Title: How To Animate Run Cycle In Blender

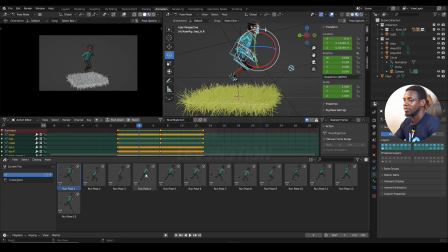(7:51)
So just select everything and double click on the passing pose. And by the way, all these poses would also be added to our Patreon. So if you're a Patreon, you would have access to all these poses as well.
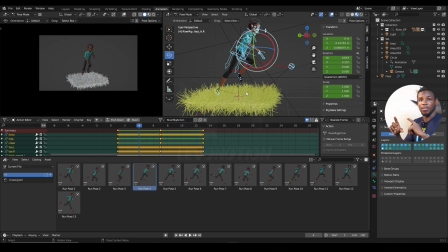(8:05)
So quickly, I'm going to set down the keyframes because there's another important thing I need to discuss and I don't want us to waste so much time on this. So double click and set your keyframe and you have the other pose. So this is what this looks like.
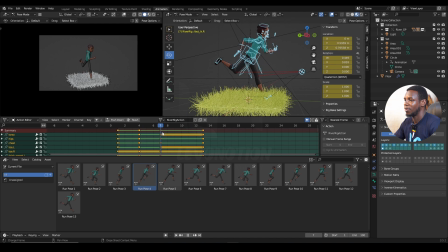(8:23)
Okay so just sliding around right and now it's time to do the reverse. So I'm just going to select all these ctrl c again and you go to reverse pose which is a pose 10 here so ctrl shift v to flip the opposite
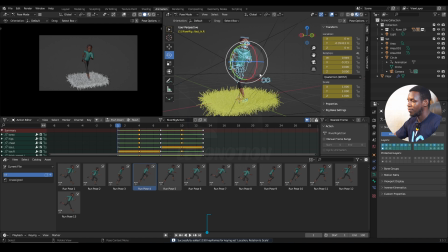(8:43)
or reverse pose and then you set a keyframe right there so by flipping through my keys using the upper key i can see
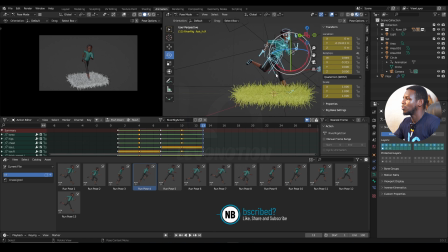(8:52)
what i have okay so i think for now i'll like
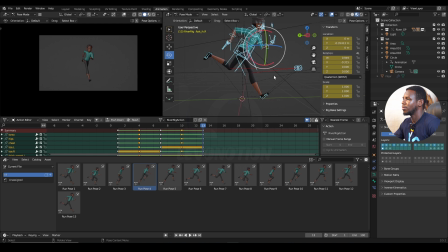(8:58)
to just hide the floor okay so you can see what's going on exactly. Now another thing you need to take note of is the the hips here the way I'm pushing it up and down it's also very important and by the way
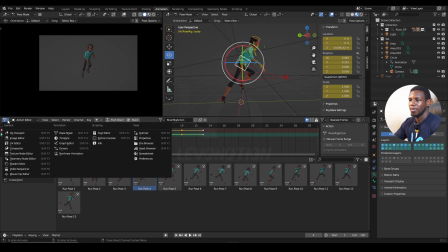(9:15)
you can easily tweak that from your curve editor at any point in time so the period key to zoom in and then shift H okay
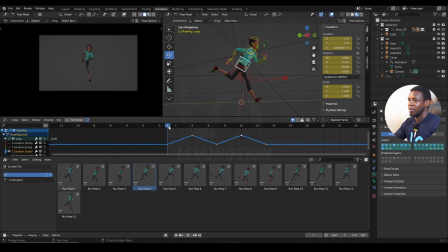(9:39)
so this is the curve you can see on frame one I have it on a lower value and on frame four I have it on a higher value and back to the lower value so this up and down movements gives you gives the old essence of your own and it also gives the
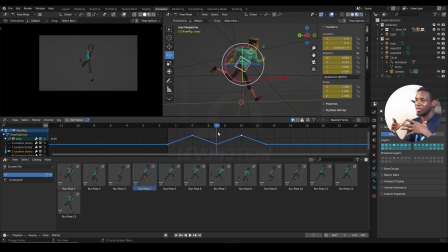(9:57)
idea of width. It shows your character as width and you want that present in your animation. So Alt H to unhide everything. Okay and I'm going back to my dope sheet to continue posing my character.
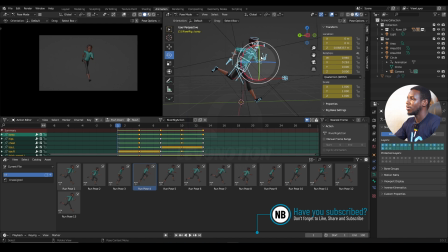(10:13)
So I already have that and the next one I want to do is I want other breaks down there because you have the contact position which is on frame one and then you have the down position as well and that should be on frame two that is where your character absorbs the weights
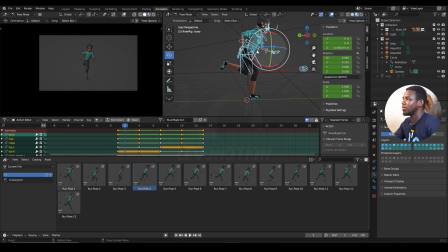(10:29)
right you have a flat foot you have a flat foot and the the weight of the character is also evident on that flat foot and that means the torso would have to come down as well so instead of posting that and wasting time I'm just going to use the one I have here
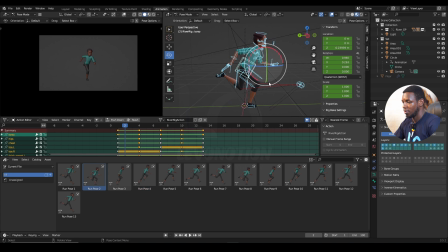(10:46)
so you can see set a keyframe and the same and applies the opposite of that would be eight so i already have that here as well so double click for eight and then set the keyframe so quickly i'm just going to run through everything now for you So,
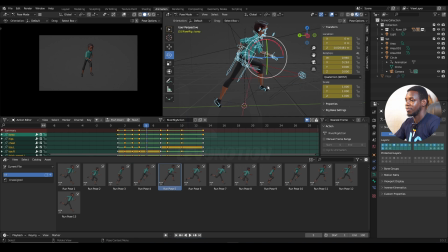(11:05)
3, 5, 6, 9, 11,
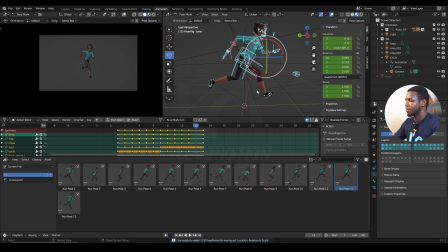(11:24)
12, yeah, and now we have that, so 8, I'm just setting my keys again to be very sure I have everything set in.
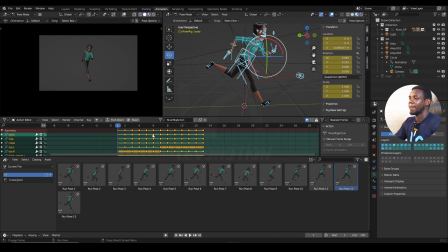(11:42)
So now when I play this, I'm going to change my range to 12 because frame 13 and frame 1 is the same. So when I play this, I'm going to hide. So this is what I have. Okay.